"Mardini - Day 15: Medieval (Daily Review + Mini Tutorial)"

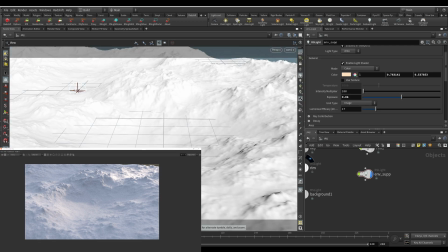2718s
So now we've got a fairly good setup with our light over there. But to add more interest to this, we can do things like fake clouds.
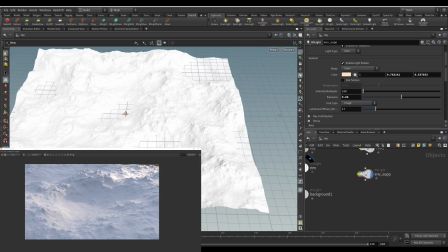2726s
So because the sun is actually high up, it's not actually hitting at this angle really.
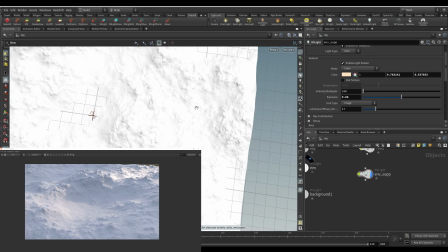2731s
It is still above the clouds, of course. So that means that you can fake a light from above.
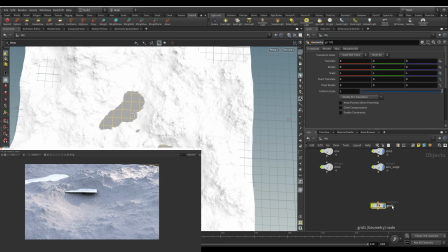2737s
So we're going to drop a grid. And let me just put this over here. This one will just move up over here and make it a lot bigger.
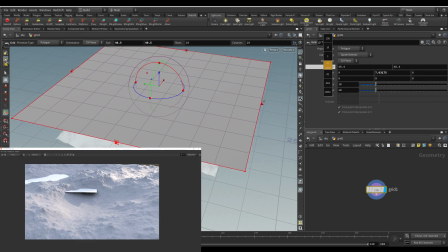2745s
Oh, whoops, make it a lot bigger. Just like that. Increase rows and columns.
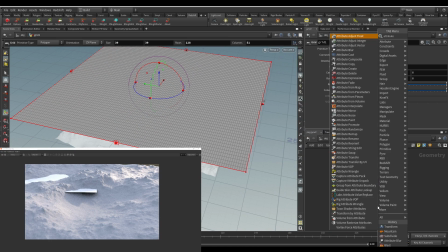2750s
And then I'll just use a attribute noise. The attribute noise I'll just make a float.
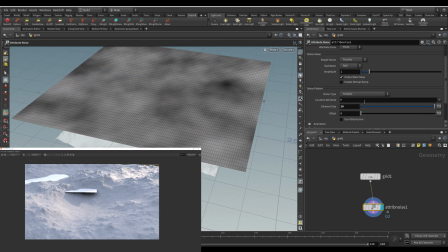2756s
We'll increase the element size on this. Something like this.
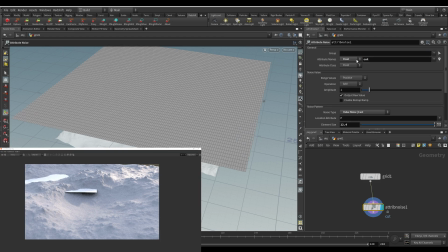2761s
That's fine. We'll just rename this to cut or something. So it's a cut attribute, and we'll drop a delete node.
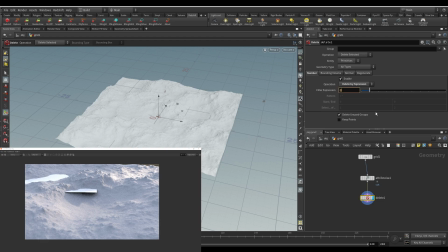2768s
And all we have to say over here is delete by expression at cut less than 0.5.
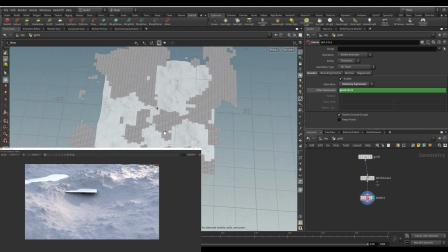2776s
Okay, maybe that'll work. I'm not sure yet. I'll just decrease the element size a bit, I think. So what I'm trying to do is I'm just trying to fake clouds here, right? So some empty spaces. So this might be fine, who knows? Bit of a subdivide, and that should be fine.
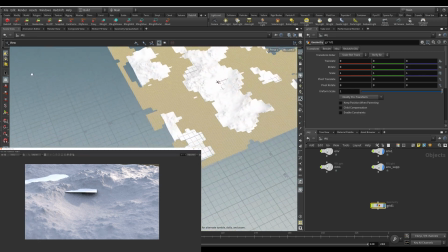2791s
So now I'm going to drop a light above the light that I had, but this one I want above these clouds.
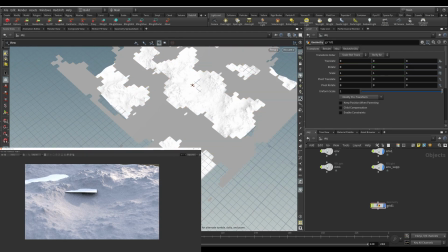2798s
So I've gotten what I want from this light. It's an interesting light that sort of cuts across the terrain.
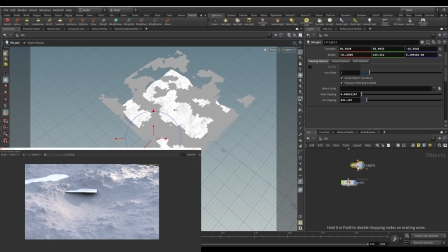2803s
But now I'm going to add one above this over here. And this one, I'll just call it like cloud light or whatever. And over here, we can just increase the exposure. And we want it to match the color of our environment support. So I'll just take this over here and copy parameter, paste relative references in here.
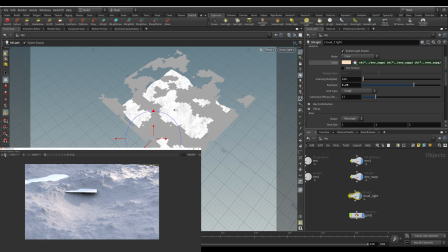2820s
Okay, so now let's take a look at that. Right, so we can see what this is doing for us.
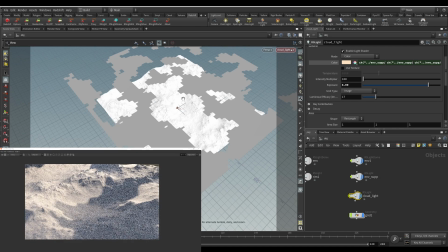2825s
I'm not exactly happy with how it looks so far, but it's okay. I'll just make a few adjustments to this. So I want more detail. So that means this over here needs a smaller element size.
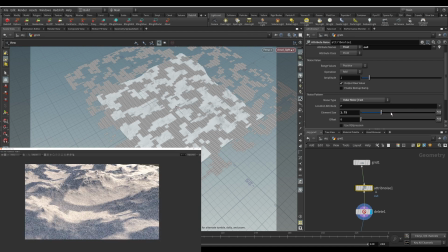2838s
So element size, decrease this maybe to something like this.
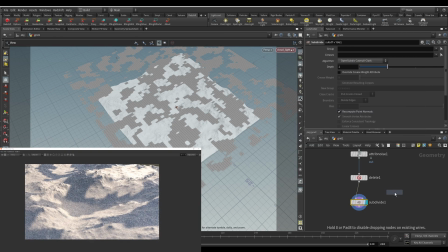2843s
Okay, subdivide, and I'll do a blur again. Okay, so that's not bad.
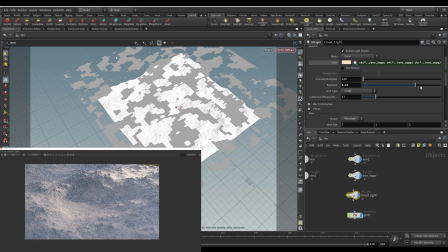2850s
Then this cloud light, I need to make some minor adjustments to it. Okay, so this is getting a bit better.
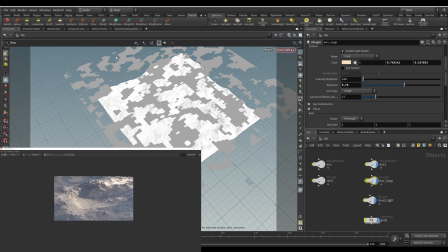2857s
Let me just drop my light over here. Right, so now you can see the sort of variation that you're getting on this.
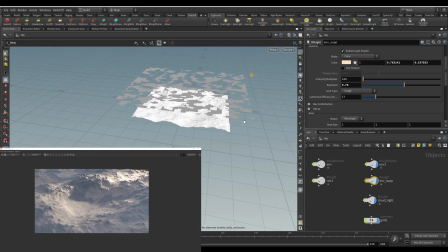2863s
And from here, you can add a whole bunch of things, right? One thing that might be cool is some volumetrics.
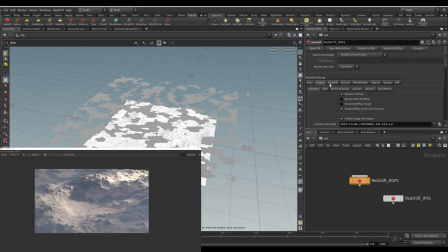2869s
So I'm just going to go to out, switch on some volumetrics, and that'll be redshift, volumetrics, enable, and let's just see what I can get with this. So our cloud light, I will increase its contribution scale so that it actually contributes to that sort of volumetric.
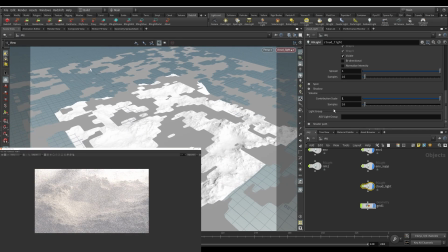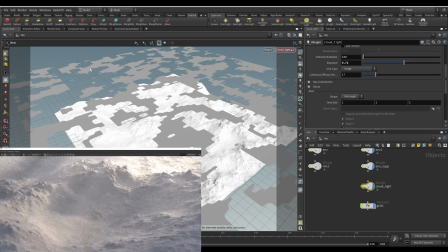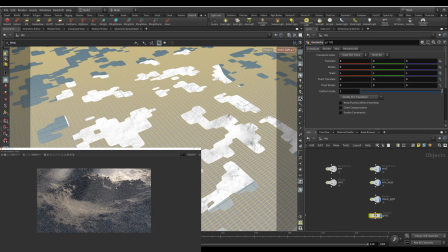2894s
Right, so with some minor adjustments, this is kind of what you get, where you have these rays of light coming down through the volumetrics.
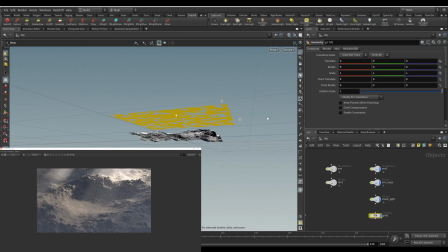2903s
And so this is an interesting touch to add to a very simple terrain like this.
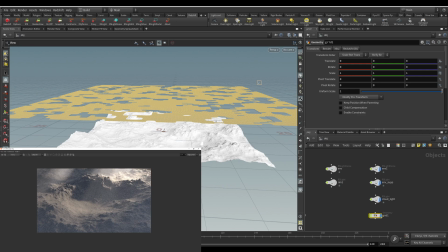2908s
And that takes you, maybe 5 minutes to sort of add. And of course you can adjust this, maybe this is a bit hectic or whatever, but it's very simple to just with lighting and a bit of environmental changes, have a very interesting scene.
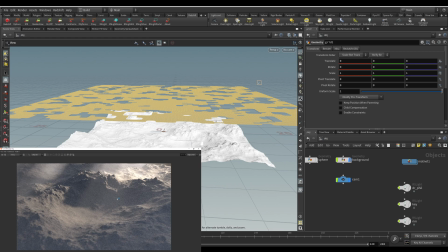2922s
Like, I think this looks a lot more interesting than having it just flat with an HDRI, and this only took a few minutes. So I would suggest doing things like this to really add interest to shots, and this still looks fairly natural. It doesn't look exactly natural. There would be some tweaking that you would have to do, but this does look decent, right?
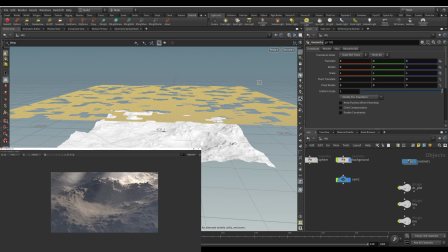2940s
You're getting lots of interesting variation through lighting. And all of these things can still be adjusted, right?
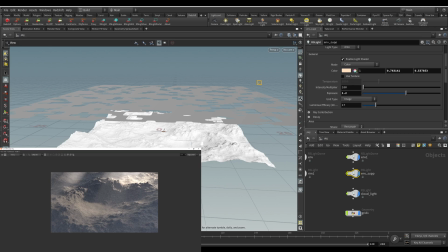2946s
You can still increase contrast of that light over there. You can still increase the brightness of your HDRI, all of those things. So, you want a brighter scene, you just do something like that. You don't want it to be sort of early morning or late afternoon. You can make changes to your HDRI, whatever it is, right?
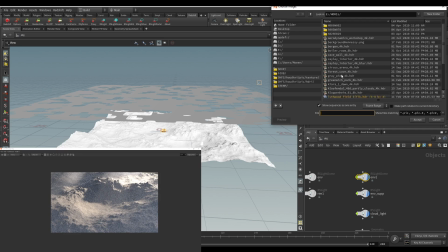2965s
There's loads and loads and loads of things you can do from here.